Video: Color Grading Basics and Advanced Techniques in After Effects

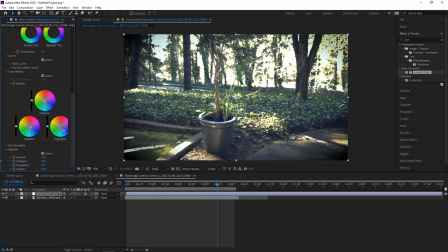12:32 If we drag it back, we get a black one. So if we drag that all the way to the left, then that gives us this nice little focus. You know, we have some vignetting around the edge to make us focus more on our subject. This can be very useful in some cases.
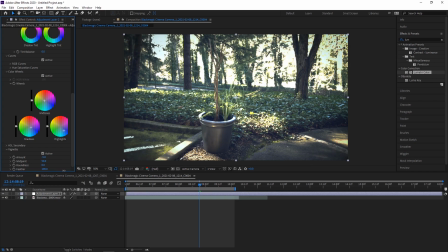12:48 You know, it's a stylistic choice. You can also change the feather to change how intense it is. Obviously, you'll never want to do this, but you can make it more intense by decreasing the feather. I think something like that looks good.
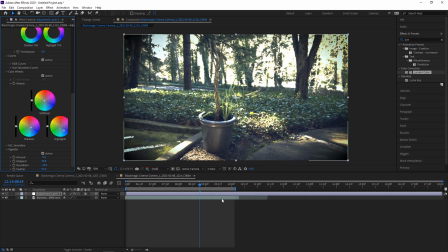13:07 So yeah, you can adjust that as you see fit, but it definitely adds a lot more focus, keeps the eyes away from those corners, makes you focus in on what's going on in the center of frame.
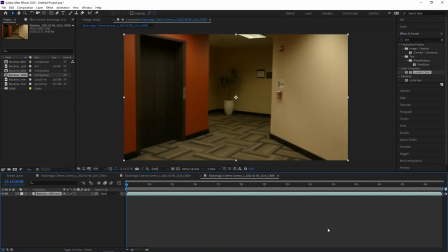13:16 Now lastly, let's look at this interior shot. Similar to the first shot we were looking at, but this one's a little better exposed right out of the gate, and its only light sources are some light shining from outside and some overhead light,
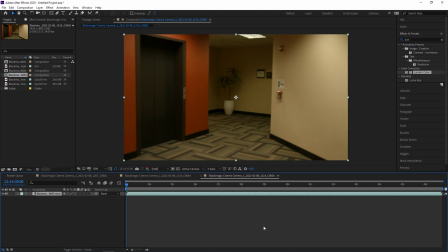13:32 whereas the previous one was only fluorescent lights on the ceiling and then some artificial light from softboxes and things. So this is all natural, no photography lights here. Let's go and add our adjustment layer.
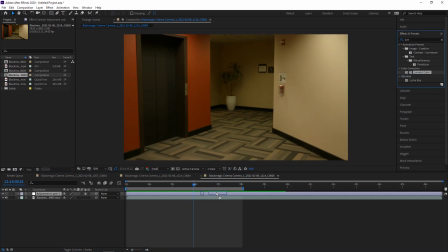13:47 So we're gonna go grab our Lumetri color and we're gonna go to basic correction. The first thing we're gonna do is the white balance selector. And this is gonna make a big difference in this shot because you can see this wall. It seems like it's supposed to be white or maybe off-white. And this whole scene is very warm and yellow.
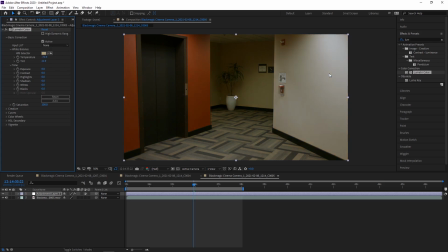14:03 So if we do our white balance over here, look how much that fixes this shot. I think that in this case, the white balance makes this shot look infinitely better. So we've really cooled down the temperature and then made it a little more magenta.
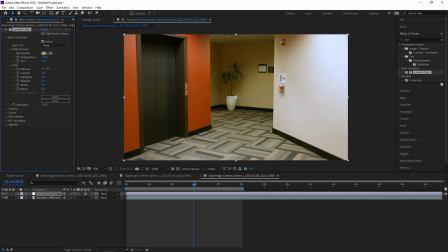14:19 Exposure, it's pretty good. We're gonna bring it up a little bit. Not so much to blow out that wall, but just like two or three ought to do it.
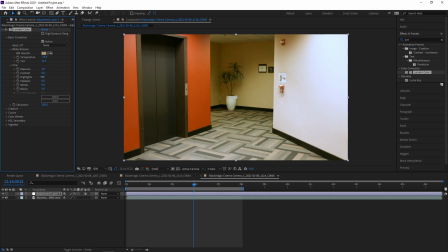14:28 And overall, I'm pretty happy with this shot. This wall's a little blown out, so we're going to take the highlights and drag them down a bit so it looks more natural.
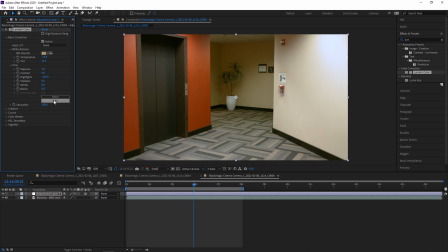14:36 I think that looks pretty good. And really, there's not a lot that we need to do here. I'm gonna bring down the blacks just a little bit, just barely. Because if we have it at zero, you know, this door is pretty detailed, but what if we want to put that more in shadow?
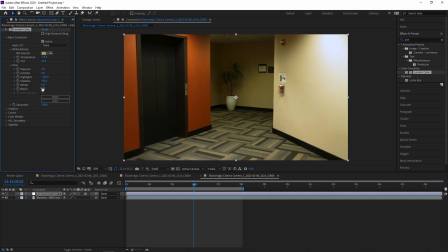14:53 Something like that. I think we can darken the shadows here. And then we can decrease the blacks to get a more pure black. So in this case, I'm doing it so we can barely see that line on the elevator.
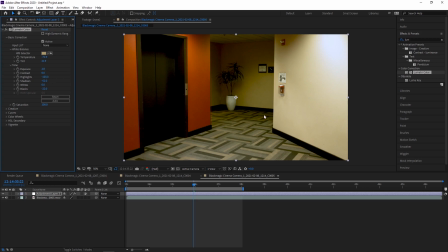15:06 But I also want to make sure we have enough light in this corner that we can still see the plant and everything that's going on over there. So I'm gonna bring up the exposure and bring down the highlights a little bit more. Drag down the whites slightly.
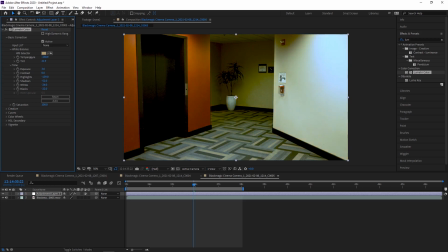15:24 And now I'm actually feeling like the color temperature is a little too warm again, so I'm gonna drag it down a little bit. It's a little better. So let's go into the color wheels. I want my shadows to not be so yellow.
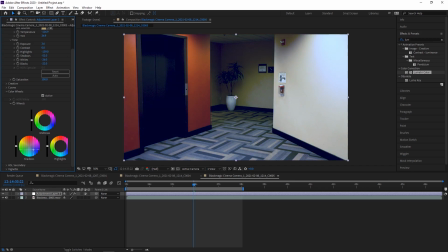15:41 I want them to be more blue toned. I think that yellow looks pretty gross. You know, it's an office scene. A lot of the lights kind of make everything look yellow. So I want to turn that blue. Not green, but blue.
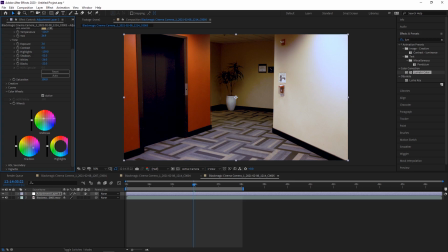15:59 And then midtones, since this wall is orange, I kind of want to go for an orange tone opposite of the blue. But again, I don't want those shadows to turn green. I think something like that looks pretty good. And then for highlights, yeah, I'm not sure. Let's kind of mess around with that.
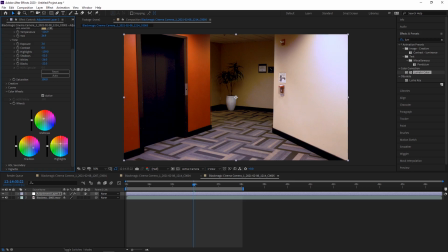16:19 I think something in the red area would look pretty good, but really we don't want to do too much with the highlights here. Maybe just some light blue. Give that wall a little bit more of a blue tone. Yeah, it looks pretty solid.